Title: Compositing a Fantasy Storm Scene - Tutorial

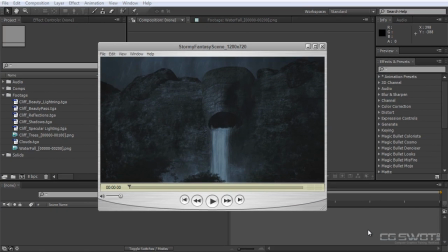0:17 Hi, Dave Scotland for cgswot.com, and welcome to another tutorial. And today we're going to take a look at a compositing process, and it's this stormy fantasy scene. And if you're interested at all in completing this from start to finish,
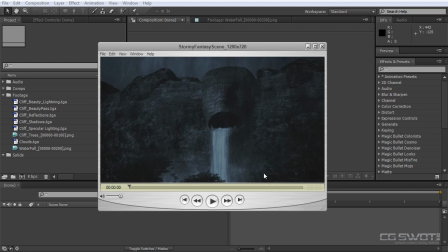0:33 I've got a workshop that will be available shortly, and I'll take you through the steps of creating all the assets for this process. But for this tutorial, it's just the compositing side of things, and we're going to create this scene here. We'll take a quick look.
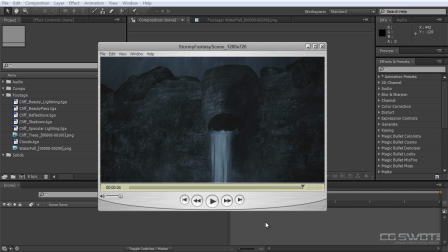0:52 So as you can see, it's a pretty simple scene, but it has a very cinematic feel. It's more of an establishing shot, and I think it's a great scene to cut your teeth with. It's got a sort of a matte painting orientation to it. So let's get started, and we'll have a look at the assets that we've got to work with.
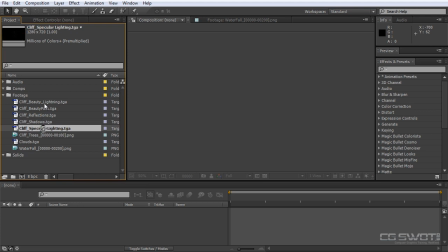1:12 So if we have a look in our project window here, you'll notice that I've got two beauty passes.
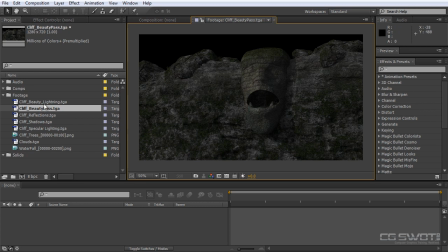1:17 We've got the standard cliff face, and we've also got a lightning beauty pass as well. Now you will see that there's a very different, I might just lock this and put this side by side.
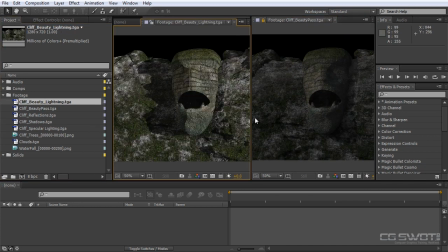1:31 We'll have a look at the lightning one as well. And you'll see that the shadows on the lightning pass are very different. The lighting direction is a lot brighter, but it's also from a radically different direction.
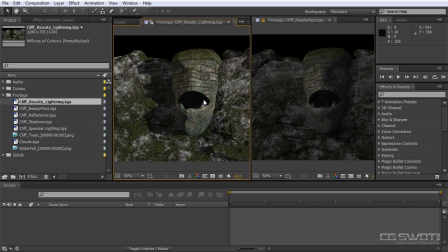1:46 And that's going to become a lot more apparent later on when we do our final lightning pass. Most people, when they're compositing lightning, what they do is they try to process globally the entire shot using exposure, blowing out the sort of light values in the scene. And that's not the way lightning actually works.
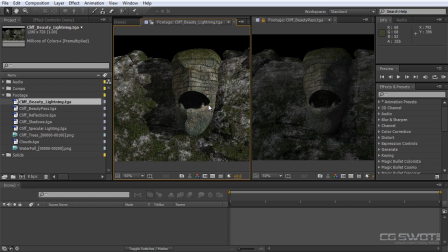2:04 Lightning is caused by a very bright light source in the sky, and it's usually coming from a very different direction to your key light source. And therefore the shadows are different, the sides of objects are going to be illuminated differently, and it also has, it brings out a lot more detail in the scene. You'll notice here the shadows are
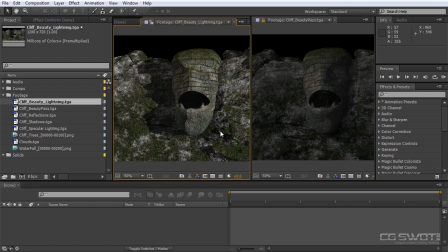2:25 a lot stronger, a lot sharper, and it just brings a lot of extra believability to the actual shot.
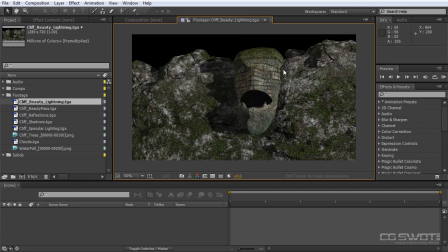2:33 So that's going to become apparent a little bit later on.
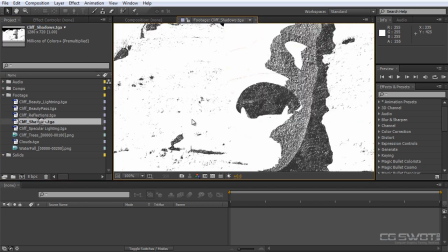2:37 We've also got a reflections pass, and we've got a shadow pass, just to bring a little bit of extra shadow detail to the scene.
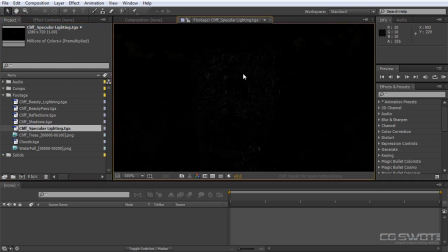2:45 And we've got a specular lighting pass, which is a lot of this fine rock detail on the cliffs.
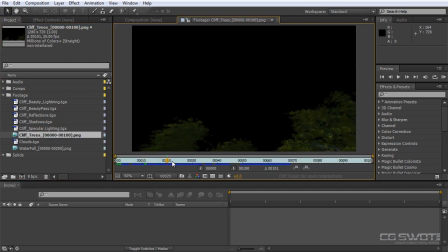2:52 We've got a tree render. Now this render was created in Vue, and Vue's got some great processes that allow you to take foliage and to bring a little bit of wind to the foliage.
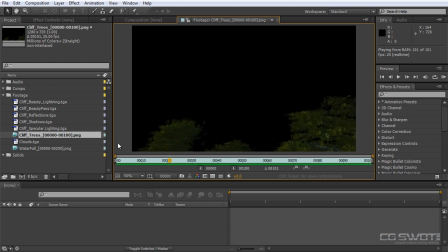3:07 And we're going to use this just to bring a little bit of life to the scene. We've also got our clouds background,
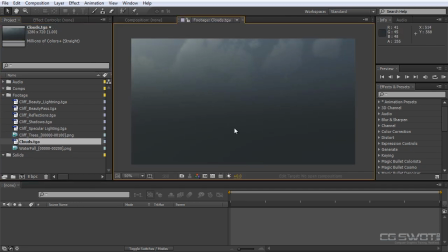3:18 and it's just a still also created in Vue, so a sort of gloomy cloudscape behind our cliffs.
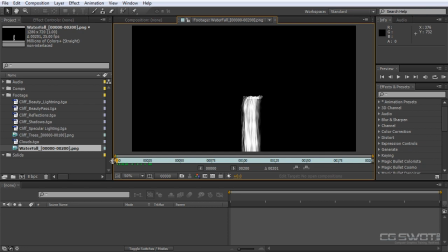3:25 And we've got our waterfall. Now the waterfall was created in 3D Studio Max just using materials, and if you do go ahead and do the full workshop, I'll show you how to create these waterfall effects in 3D Studio Max. And so they're the assets we have to work with.
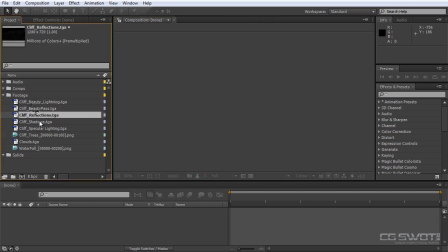3:43 It's always good to assess your assets before you start any compositing process. So the first thing we need to do is create our master comp. So let's go ahead and create a new composition.
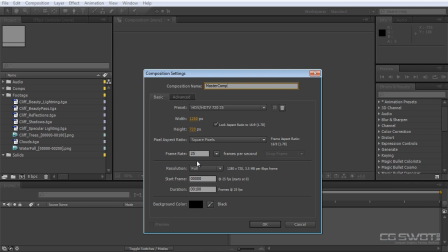3:57 This is our master comp, and we're going to be working 1280 720, 25 frames per second and 100 frames long, so 4 seconds, and we'll go OK to that.
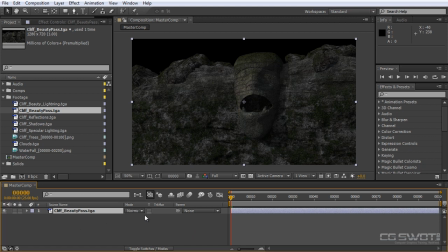4:07 Let's go ahead and bring our beauty pass down and start to lay in our passes.
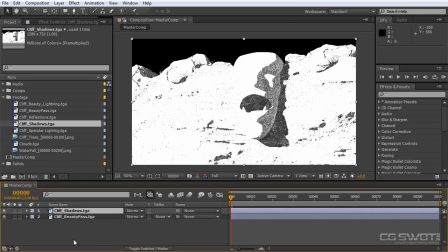4:14 We also have our shadows pass. We'll pull that down on top, and our shadows need to be a multiply layer.